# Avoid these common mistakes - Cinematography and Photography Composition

I'm here with one of my students, Isaac, and I went over a lot about shot terms and composition and what kind of shots look nice on camera. So is there anything else you want me to cover? Well, I want you to show me what I shouldn't do.
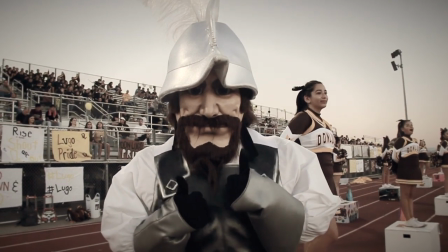0:15 I have a couple of tips to give you of a few mistakes that I made when I was a beginner filmmaker. And this might be good for other upcoming filmmakers to know what to avoid when framing their shots.
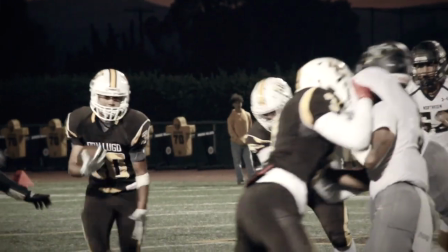0:24 Let's get started. And my first tip, try to avoid getting shots from head to knees.
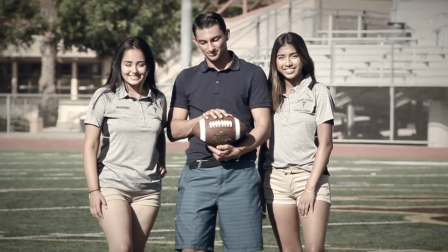0:29 It looks like we're missing something and it doesn't look as nice as a medium shot Which is head to hips or a wide shot that is head to toes.
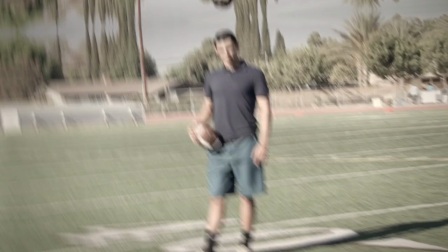0:35 If you hadn't seen the video of the shot termed I'm gonna post a link right below in the description and you can go ahead and check out that video too
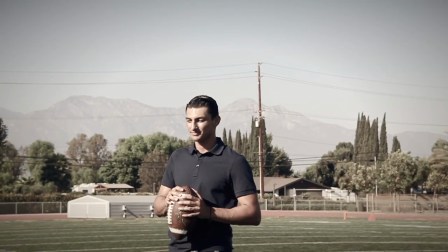0:42 Here's tip number two minimize that headroom That means you might have to either zoom in or get closer just to frame your shot
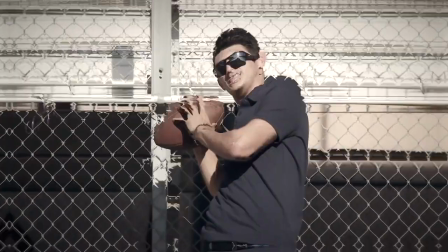0:49 But limit the headspace above the camera tip number three when you have the subject right against the background or right against the wall You want
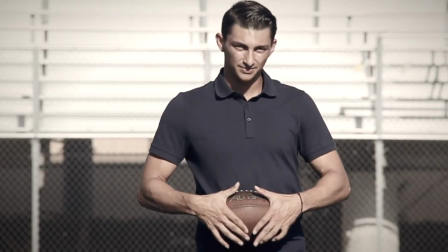0:56 to add some depth between that shot from the foreground the background So I would highly suggest spacing that subject away from the background You want to at least
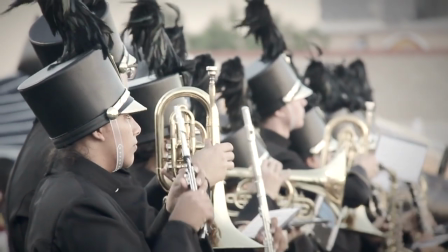1:04 angle your shot? So there's enough space between what's in the front of the camera and what's way in the background?
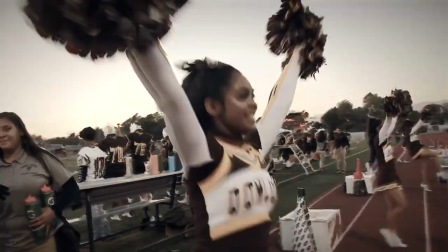1:09 So you can see that depth in that shot and my fourth and last tip with cinematography You have something moving
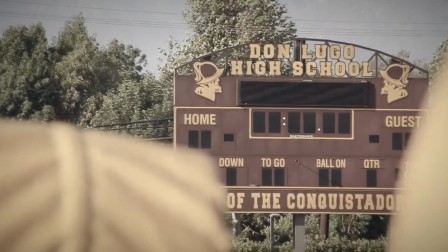1:15 in front of the camera or you're gonna have the camera moving What's happening in photography is that you're looking at a still image?
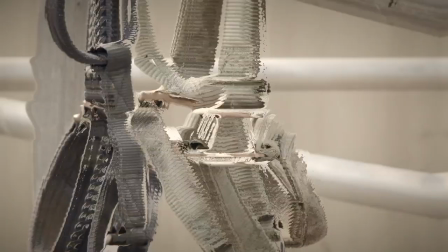1:22 You don't want to see that when you're looking at videos Let's say you're getting objects that don't move like football field then you really got to move that camera Get that dolly shot or that tracking shot.
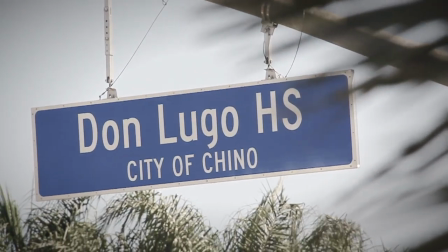1:30 So it doesn't look like a still photo You got to have something moving around whether it's the camera
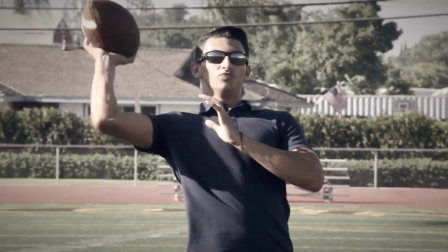1:36 or the subject Now it's time to exercise everything that we covered and I'll be there to help you out. You think you got it all down? I think I got this. Cool man. Let's go head out